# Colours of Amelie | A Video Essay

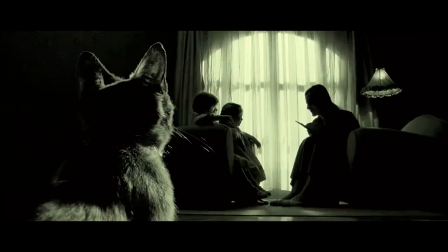0:02 Cinema saw a turn in perspective upon the entrance of color.
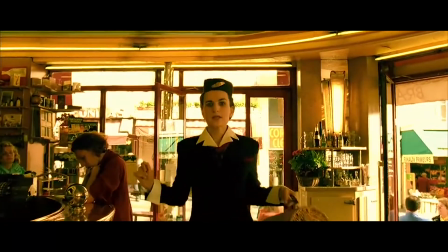0:07 It emphasized and paid heed to so many aspects of understanding, a vibrant entree served by the filmmaker to the audience.
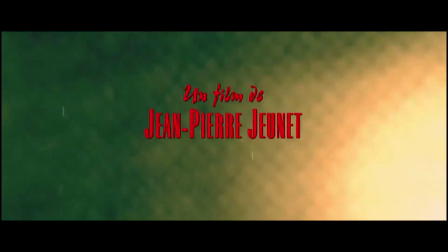0:16 Amelie is one such film directed by Jean-Pierre Jeunet and starring Audrey Tautou.
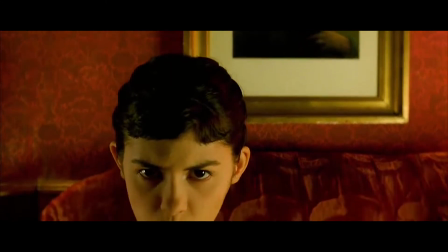0:22 It's a story of an innocent girl living in Paris discovering her identity and love through the journey of the film.
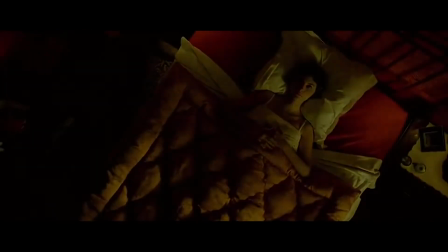0:30 Struggling within her own isolation, she decides to change lives of those around her and share universal warmth,
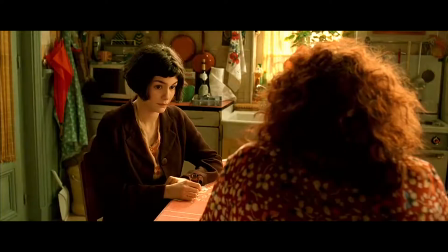0:37 and this is showcased with the use of a highly distinctive and recognized color palette.
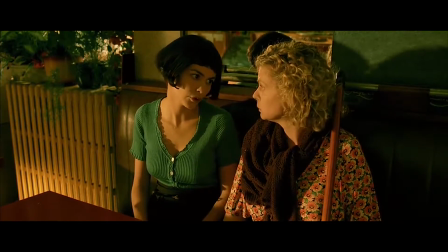0:44 The movie seems to be portrayed through a singular filter, casting greens, reds, and yellows throughout every frame.
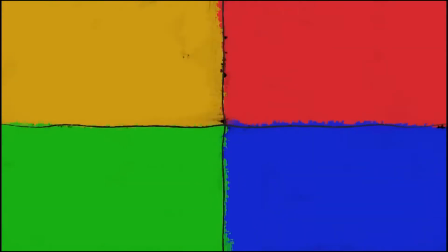0:51 The color scheme helps us understand Amelie Poulin's character and share her emotions.
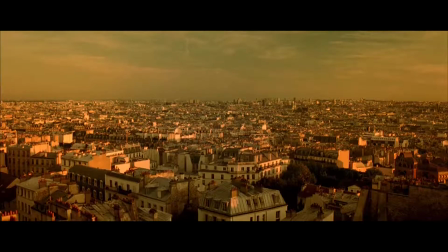0:57 Casting a golden glow over every frame, the movie glorifies Amelie's surreal and dreamy world,
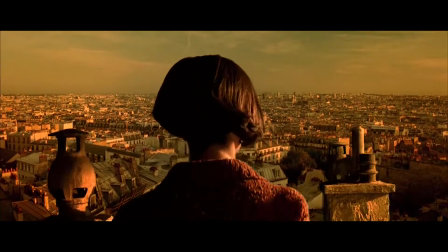1:05 visually paying due respect to the magical city of love, Paris.
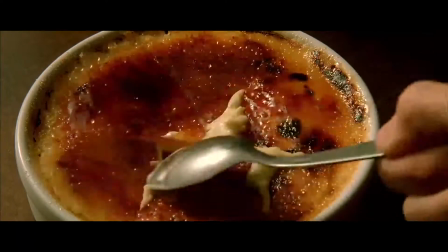1:09 A common motif used in the film is the process of digital intermediation,
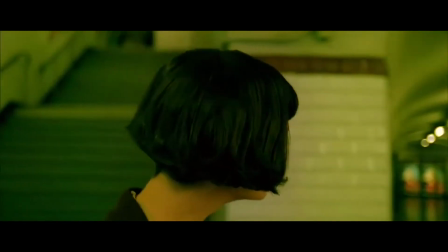1:15 a digitalizing process used to manipulate and emphasize certain aspects of film through color filters.
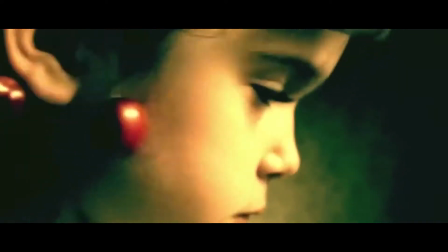1:22 The first color we are introduced to is red. At the very beginning of the movie, little Amelie is seen playing with red cherries,
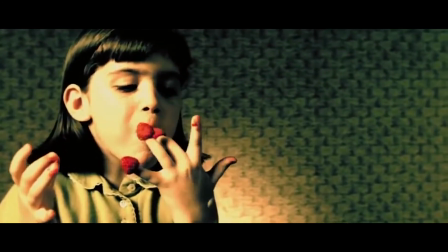1:31 raspberries, which is known to be a passionate fruit, and even her fish, which is red.
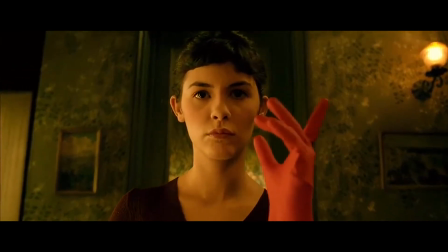1:36 All this symbolizing her passionate, energetic young mind.
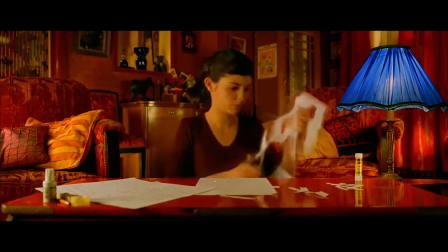1:40 The motif continues on as the film progresses to represent her childhood alongside of the development in her character.
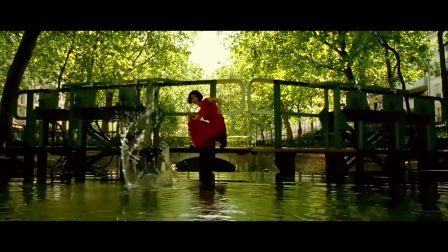1:49 Soon we notice that even the color of her home revolves around red,
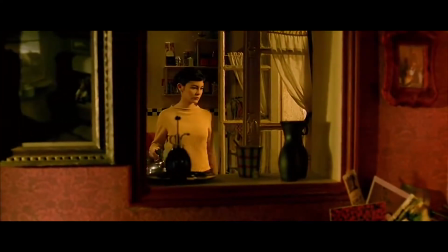1:53 almost like a representation of her vibrant soul, a childish purity with a yearning for love.
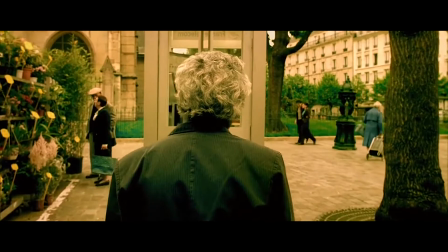2:00 Shades of green are noticed in combination with red in almost every scene.
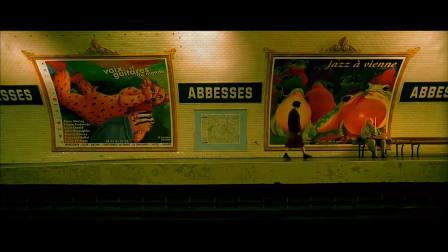2:05 Green, symbolizing hope,
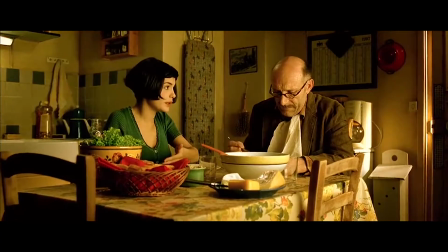2:07 comes across in scenes such as meals with her father and even the color of the jacket of her potential romantic partner.
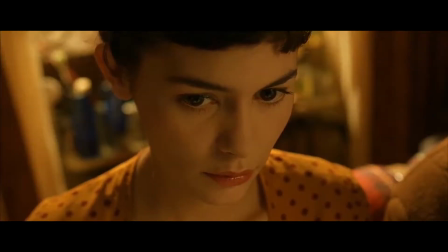2:15 As well as red and green, yellow is also commonly seen throughout Amelie.
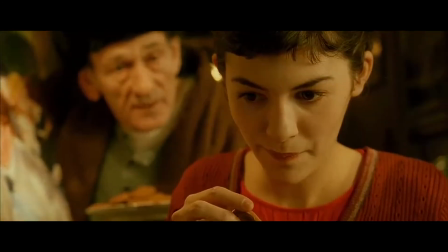2:20 In many cultures, yellow stands for bright and lively, which indicate happiness, warmth, and comfort.
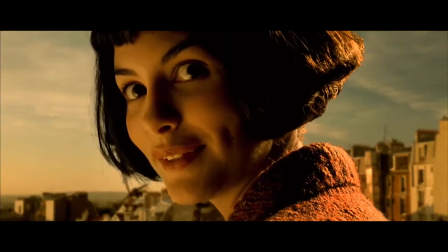2:28 Many scenes are shot in yellowish light to indicate the sunlight of spring and acts as a metaphor for Amelie's current peaceful state of mind.
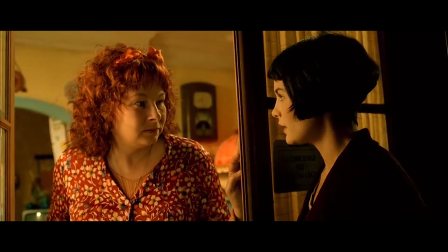2:38 Furthermore, yellow also creates an unreal and almost surreal feel to the film,
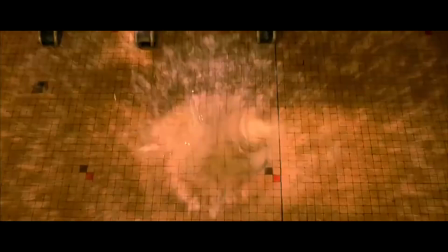2:43 which mainly stands for Amelie's fantasy carried throughout the storyline.
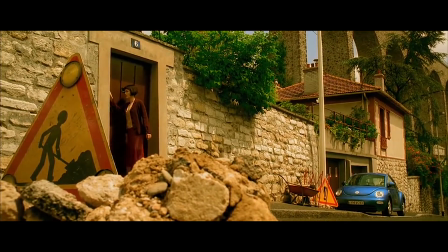2:49 As Amelie takes us along with her in her journey to enrich mediocre lives,
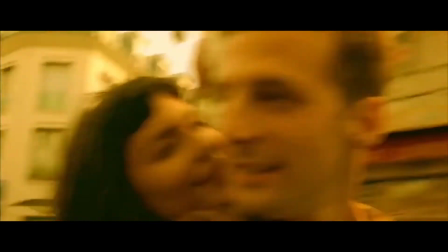2:54 she grasps onto a fantasy-filled euphoria from the joy of spreading happiness and soon discovers love herself.